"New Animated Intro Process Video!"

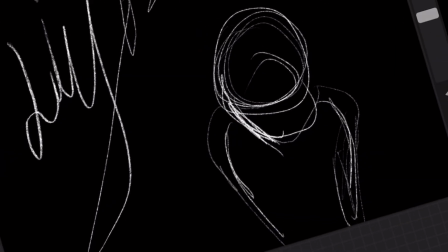0:09 Psst. Hey, are you ready? Because it's time for the process behind my new animated intro.
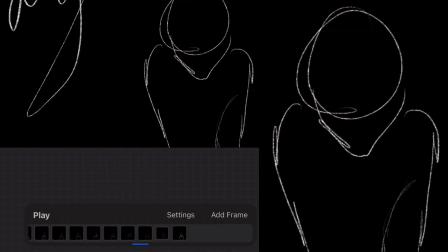0:15 Right now what you're seeing is just the rough blocking of the initial pose. I had many grand ideas of what this animation could be,
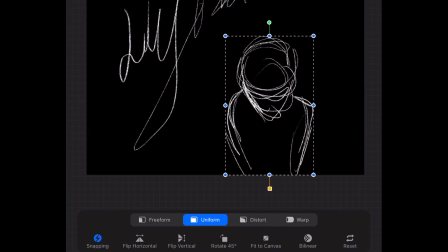0:22 but ultimately cracked down to what I could feasibly do with my very small skill level in animation.
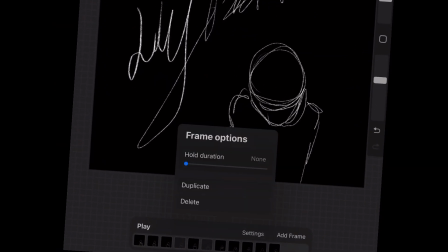0:28 So the animated intro is going to be popping out of the screen and chuckling.
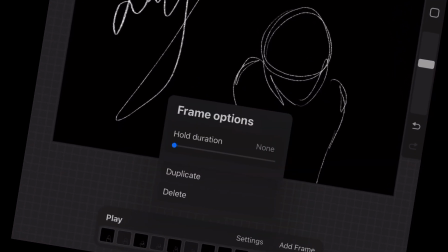0:33 So I focused on what frames I could hold to make that action more apparent as well as adding in between frames So we could get that basic
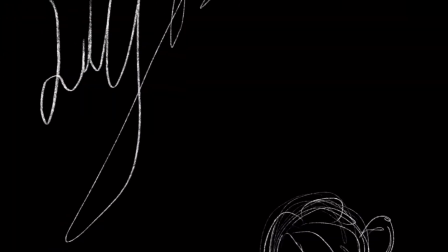0:40 blocking of the pose and once I was done It's time to add some details and then come back the next day and finish adding those details
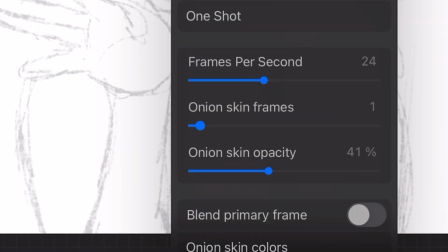0:48 So that I could ultimately be ready for doing the line art over that rough sketch animation The line art definitely tested my
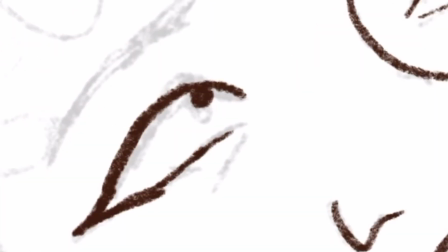0:56 patience So to help keep my sanity the first line art I did was for the main keyframe of the animation and so that's where I want it held the longest that
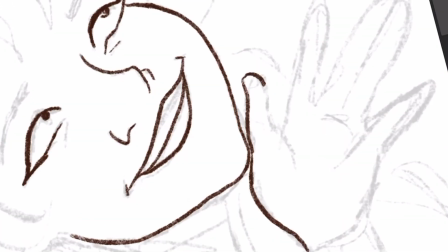1:05 you can see that frame the most apparently.
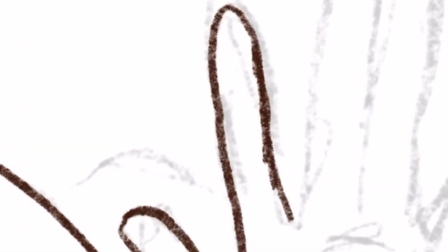1:08 So after doing the line art of that frame, I decided to color it first and then do the line art for the rest of the frames just to help keep my morale high.
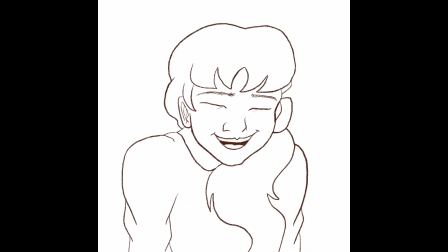1:16 And then I fixed a little layer issue where the hair was over the shirt for some reason. And then after that, I finished doing the line art for the animation.
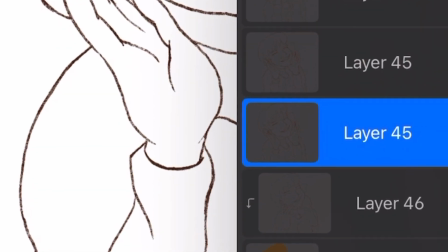1:24 And then it came time to color all the animation frames.
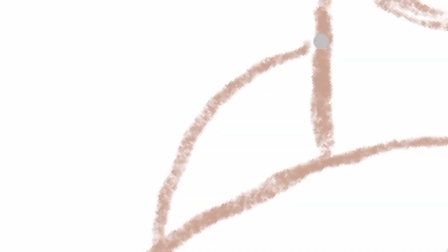1:27 So I would duplicate the line art, set it to alpha lock, fill the layer with the base color, and then use the selection tool set to color fill to fill the color, base color,
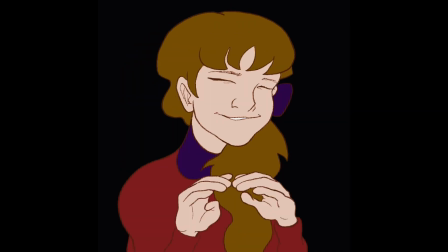1:35 added a clipping mask, attach all the other colors, yada yada. More technical jargon. I thought I would just leave it there, but I can't be helped.
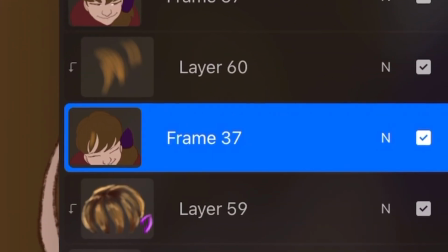1:41 I had to do some shadows and lighting. I accidentally colored it on the mainframe quite frequently, so I'd have to undo stuff and go back to the clipping mask.
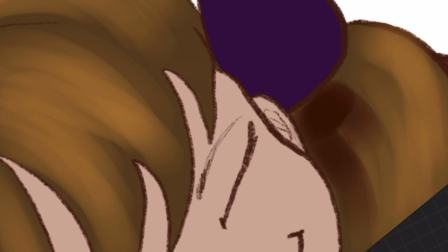1:49 So I was always very careful I had the original frames backed up in case anything went wrong,
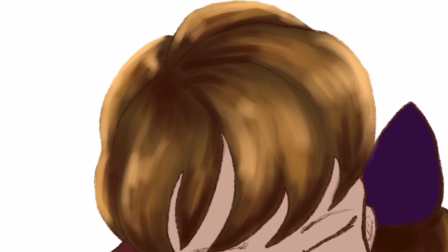1:55 glitches or mistakes that I could go back and have my old frames preserved.
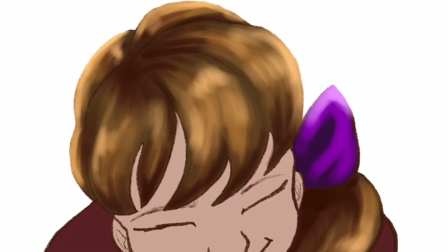2:01 I focused on keeping only two to three colors for the lighting and shadows of every partial aspect of the character because
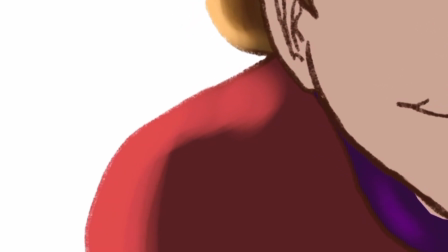2:07 I would shade and light the character in parts so that everything could stay as consistent as it could.
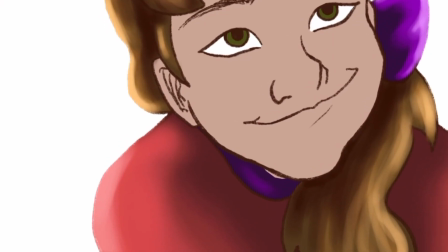2:14 So I started with the hair, the bow,
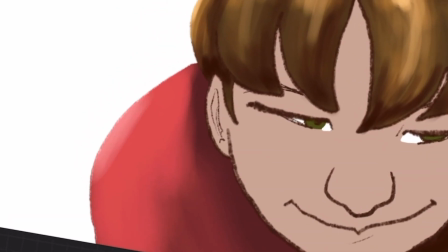2:16 and the turtleneck and then I moved on to the shirt and then the last stretch was the skin which definitely felt like it took the most out of me,
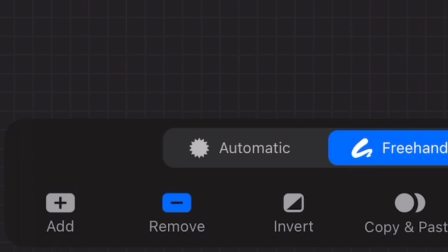2:24 but at the same time too, I think it was just because it's that final stretch of once I shade all of the skin, then I'll be done with the animation.
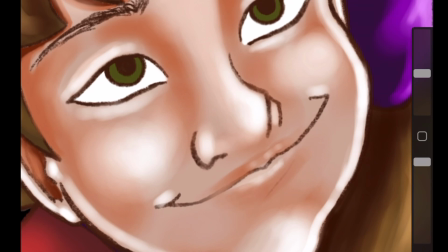2:31 That's a big moment for me because this is the first fully colored shaded finished animation, 2D animation I've ever done.
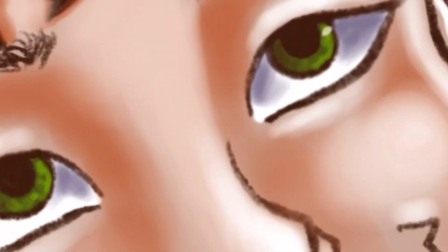2:39 It's kind of, it's, it's a big deal. I mean, there's already things I'm looking at that I know I could have done better, but at the same time,
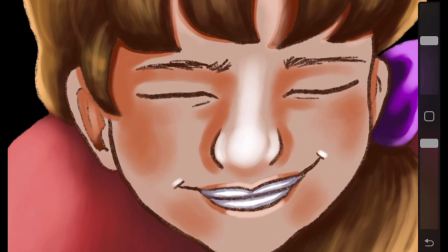2:46 I'm still proud of it and it definitely surpasses my initial animated intro
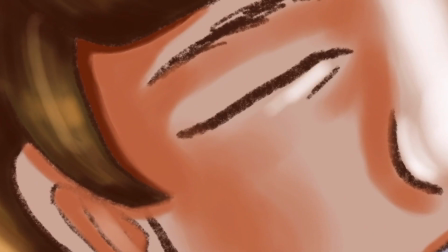2:51 i did not like that one it actually kind of made me not want to make art videos because i wanted
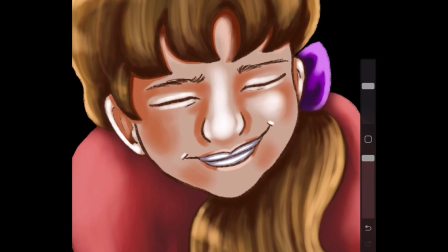2:57 an intro but i was embarrassed by the one i made and so it definitely
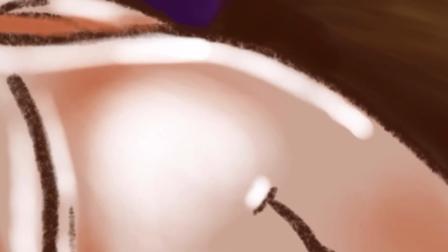3:02 helped motivate me to make this one so that i could continue to want to
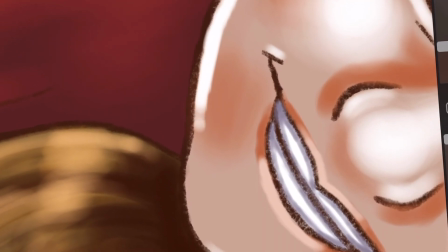3:07 make art videos but also now i have that wait i can i can actually
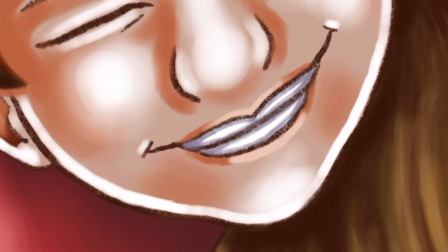3:12 animate that feeling inside like i'm doing it it's a
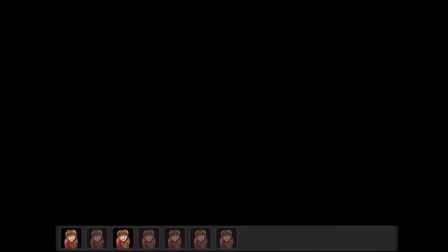3:17 big deal, and then to hit play once everything was shaded and see that final fully done animation.
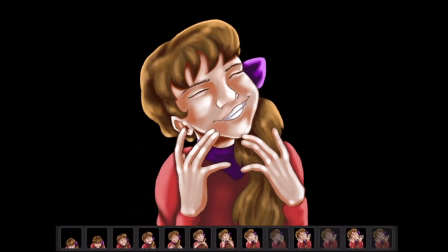3:25 That was a big moment for me.
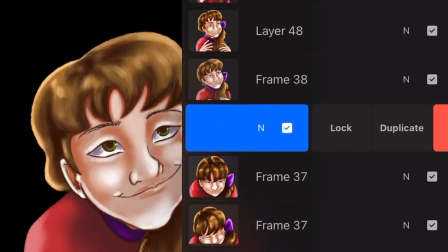3:28 So after fixing just a couple of shading errors, I noticed I duplicated every frame, attached a clipping mask to the original frame,
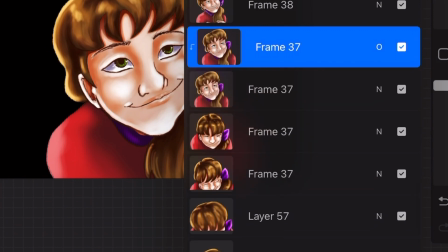3:35 set it to overlay, and then lighten its opacity to a certain amount, and that just overall made the whole animation more colorful and bold.
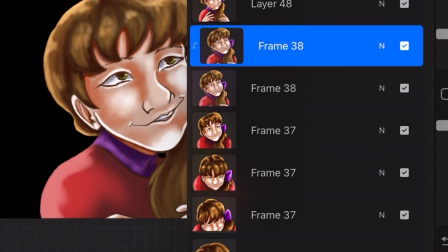3:44 I felt it helped make a difference.
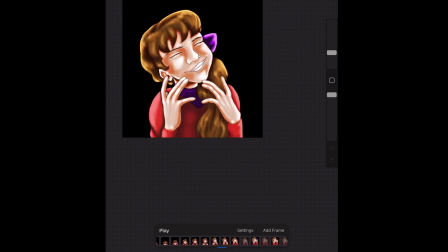3:46 And then once all of that was done, then it was time to move on because I wasn't quite done with the animated intro yet.
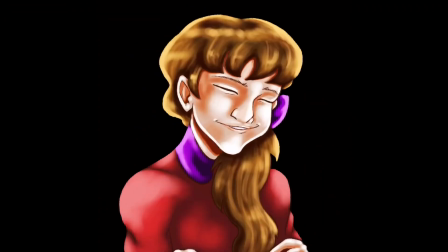3:54 I had the character done, but I needed to move on to also having attached the Lily Factor title in there.
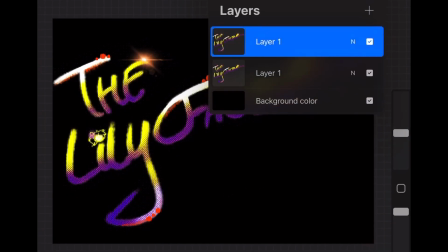4:02 So that meant drawing the Lily Factor title, setting it up in Animation Assistant Procreate,
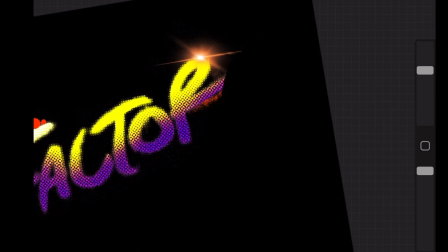4:07 and then having the original frame and duplicating it and erasing it and duplicating and erasing it and on
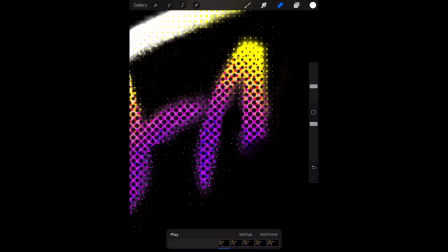4:13 and on and on initially i just erased it willy-nilly from right to left but then i realized i wanted
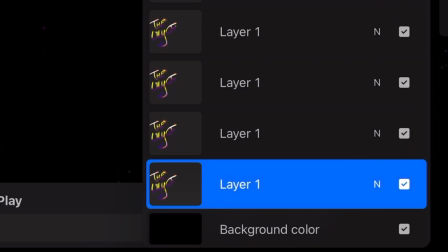4:18 it to look more like it was being written so i erased it in reverse of how i would write it so it's kind of like thinking
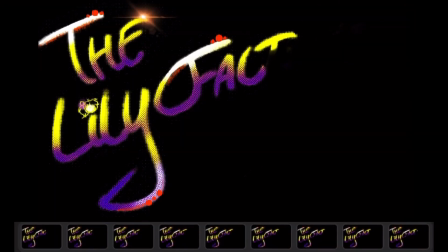4:26 backwards in a way but that was how i managed to animate it as if it were being drawn right in front of you after doing the animation i realized it was too slow because I wanted it to be really quick to just come in, you know, be about a second long. So I deleted a lot of in-between frames, and it still wasn't quite fast enough yet, so I increased the frame rate and speed and everything, and then that was done.
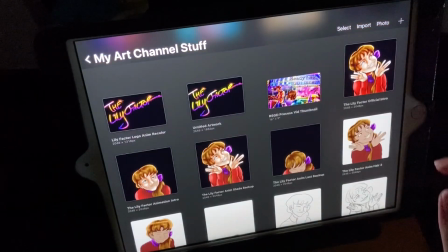4:51 But before I show you the finalized animated intro, I'm going to take you over to Procreate.
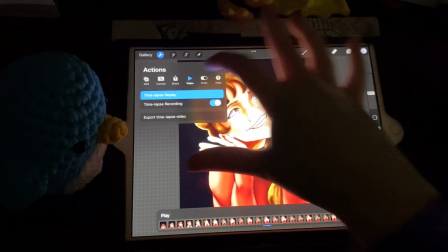4:57 I had a lot of duplicates to back up this animation, and because of that, I never had any technical crashes or anything making the animation,
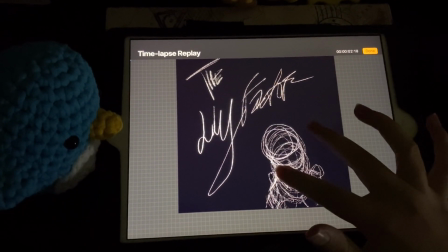5:05 which also meant that Procreate saved the entire time-lapse replay of this animation.
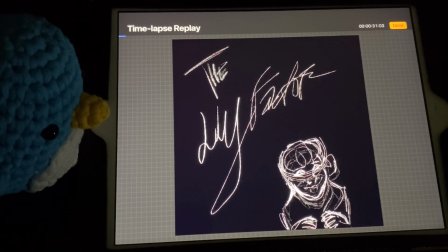5:12 I believe it's over 20 minutes long, which I'm not going to show you all of it, of course, but you can see it just kind of come to life in that time-lapse replay. It certainly took Procreate some time to register that, and then I decided to try Procreate even more crazy by trying to export the time-lapse video,
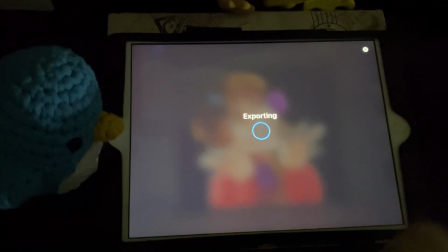5:30 but not with the full length, with the 30-second length.
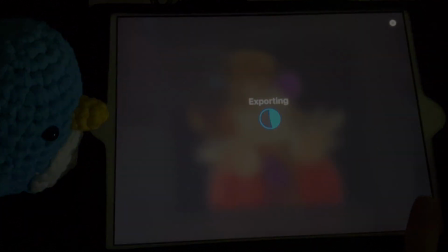5:32 So now you're going to see the entire animation made in 30 seconds, but be warned, there's kind of some flashing lights that might drive your eyes a little crazy.
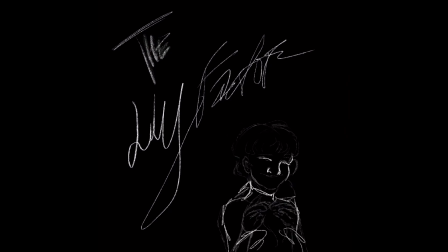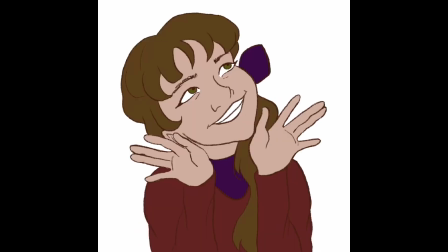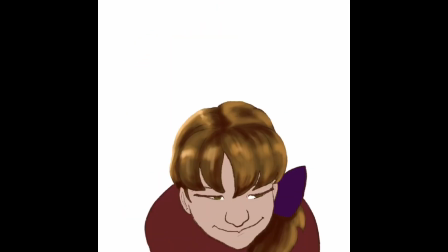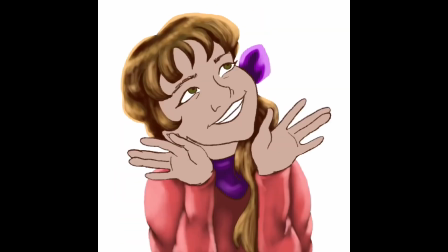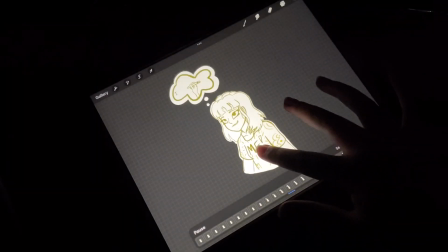6:04 I've come a long way since my old animated intro that I rushed to make one evening sitting in my closet.
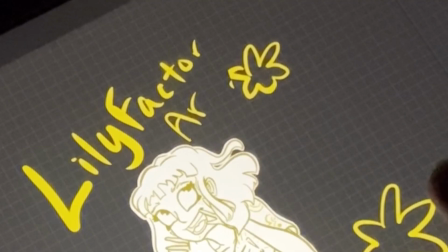6:10 There's some animation errors to it and stuff, and I wasn't that proud of it when I made it, but it helped me make art videos, just like my new animated intro. So I'd like to thank you all for watching. May God bless you in your life and your art. But one last thing, it's the Lily Factor.
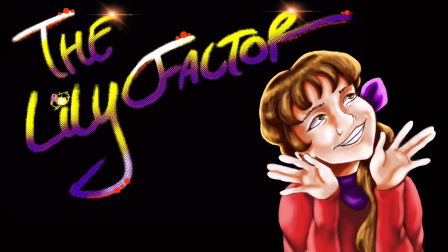6:25 Ding!